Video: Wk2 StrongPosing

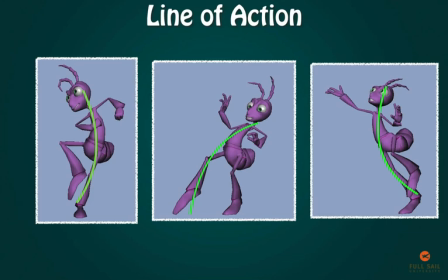We recommend examples by Preston Blair, but you're sure you can find many other great artists out there demonstrating great lines of action.
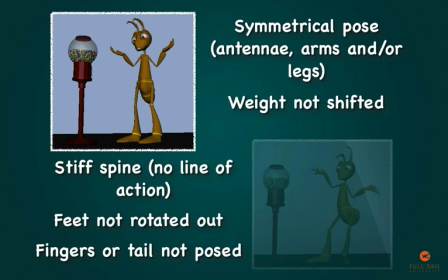No one needs to see a T-pose in a scene. This is all kinds of bad. If you avoid these things, you can make more appealing pose for the character.
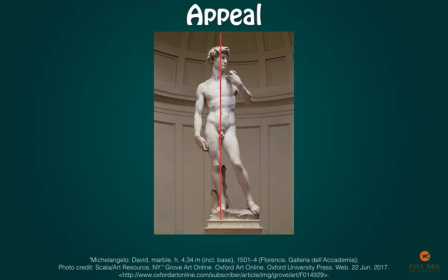Contrapposto is an Italian term used in visual art that means counterpose. This refers to the figure shifting his weight over one foot, causing the hips and shoulders to tilt and create a more dynamic pose. You may have seen this principle in famous sculptures such as Michelangelo's David. Choosing to shift the weight over one foot creates a more engaging pose.
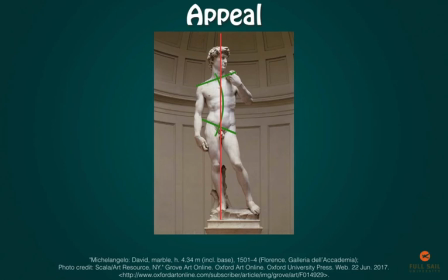The hips tilt due to the weight being supported on one foot, and then the torso has to counter tilt to offset what the hips are doing. Notice how the head's weight is over the supporting foot. This also helps break up the symmetry of the pose. Symmetry can make a pose feel robotic. This is sometimes referred to as twinning.
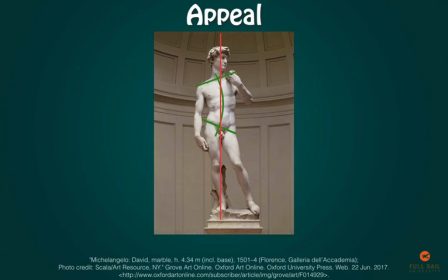Breaking up the symmetry of a pose can help direct the audience's eye to something specific. Watch out for the arms or antenna or ears twinning on poses. Vary up the position of your limbs to create asymmetry in your poses.
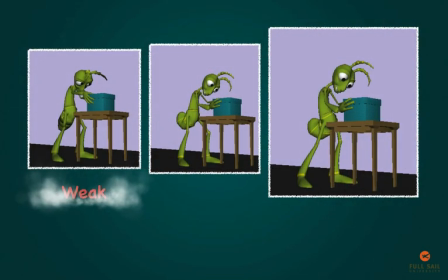The first pose has a line of action, but the hands are blocking the character's face and the weight is centered. The second pose is cleared up the silhouette of the hands so we can see the face clearly, and the tail is posed, but the weight is still an issue. Notice how the third one has the weight transferred over to one leg. We're looking for contrapposto in your poses.
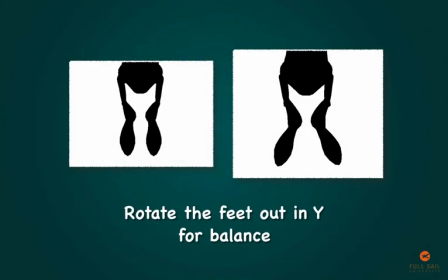Rotate your feet out and wide for balance. This should be the first thing you do. Not only is it more appealing to break up the symmetry, but it helps the character balance.
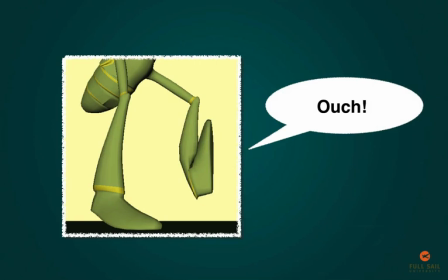Poses should have appeal, and broken is not appealing. Rigs are flexible, but not unbreakable. You want to pose them with solid mechanics and appeal.
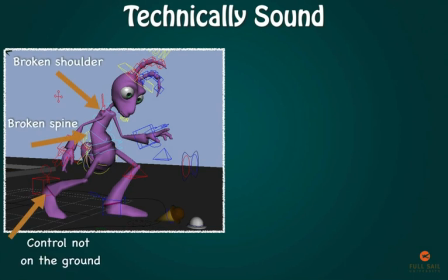When making your poses, you should also make sure they don't appear broken. Avoid posing your character in a way that appears unnatural for that character.
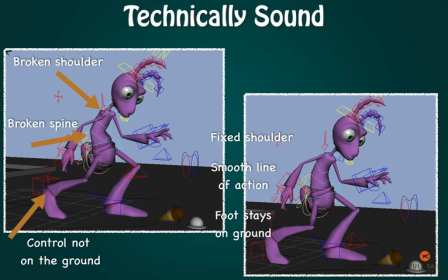An example of this would be making the character's toe touch his shin, or bending their spine sharply right in the middle. Use the controls for what they were designed. Misuse of the rig can cause problems in the movement of the in-betweens.
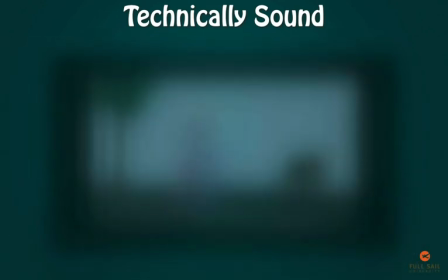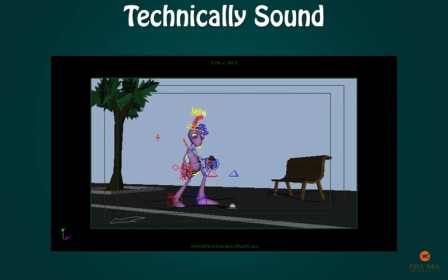In this example, we can see that the back foot isn't actually staying planted on the ground. This is going to cause foot sliding, a technical issue in the animation. Also, we have very sharp bends in the spine. While the character has a line of action, it's not very appealing because of it all happening on the upper control.
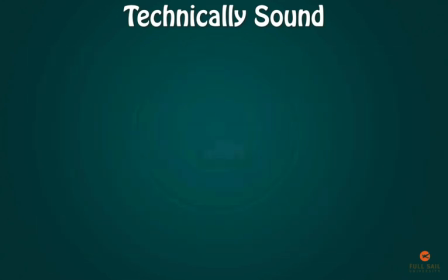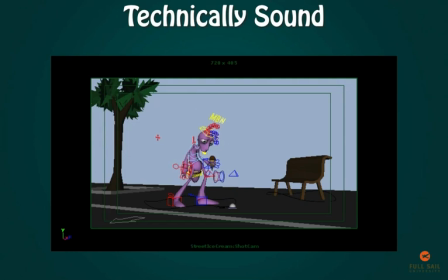Here we've corrected things, kept the foot planted so that it's no longer sliding, and we filtered the rotations on the back through all the controls instead of leaving it on just one control, so we have a much smoother line of action in the body.
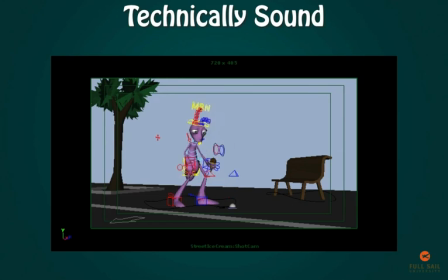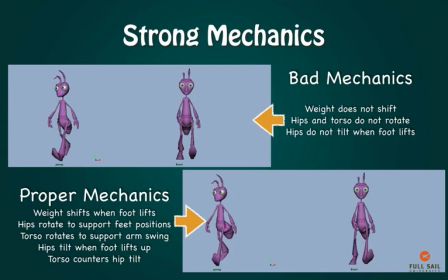Strong mechanics refers to the laws of basic physics. Make sure your character is obeying the laws of gravity. Should your character fall over because he's off balance? Have you considered how the character's skeleton should be moving? If the arm is raised, has the torso been rotated to correspond to the arm movement?
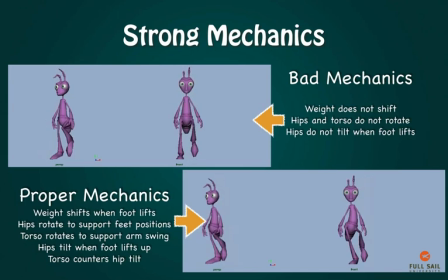If the leg is forward, has the hip been rotated as if the leg was being pulled by the hip? If the character picks his foot up, it causes the hips to tilt. This is how we get the curve in the spine on the passing pose of a walk. This also creates contrapposto as the torso counter-rotates.
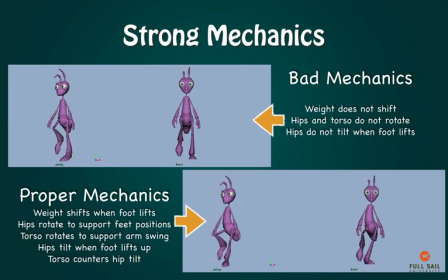Remember, when the foot lifts up, the hips have to shift over the supporting leg. If you just pick the foot up without shifting the weight, the character would fall over.
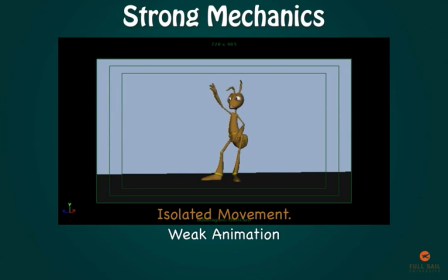Bodies are complex machines, and when one part of the body moves, it has effects on the rest of the body, particularly those connected directly to it. This is why it looks awkward and unappealing when a character has isolated movement. Isolated movement, or freezing, refers to either a part of the character's body remaining frozen in place while the rest of the character moves,
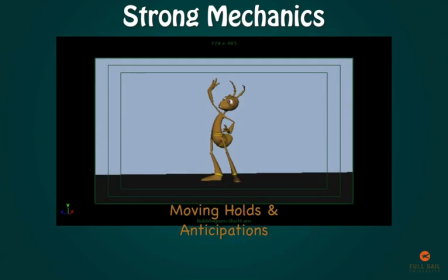or when only a few body parts move while the rest of the character remains motionless. For example, if your character is raising his hand, an inexperienced animator might just translate the arm up. But that's not how our bodies work. Every movement is driven by or drives the motion of nearby body parts.
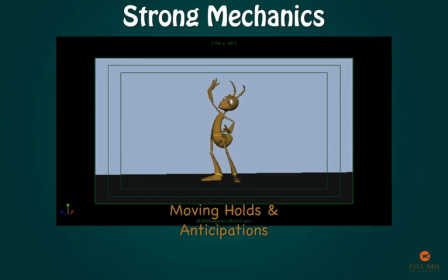The action itself might start in the character's hips as he anticipates to gather the energy to do the action. The rising arm will work with the upper torso and the shoulder. Nothing in the body acts alone. Even if the movement is small and subtle, avoid leaving body parts frozen.
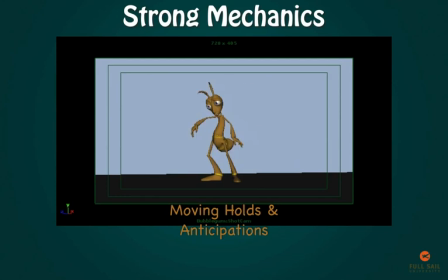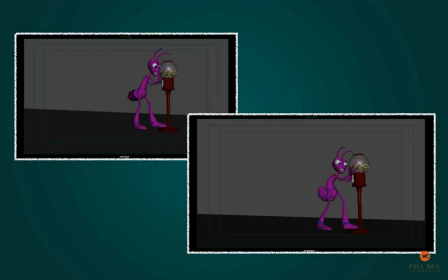So remember, the pose is key to showing emotion. Tail, antenna and ears, and fingers can all portray emotion even in silhouette. The face cannot. The pose is not a good pose if you left these things out. Use the pose to help direct the audience's eye.
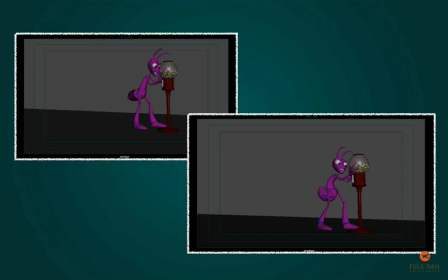Keep the silhouette clear, avoid symmetry, use strong mechanics, and include, wherever possible, contrapposto and a strong line of action.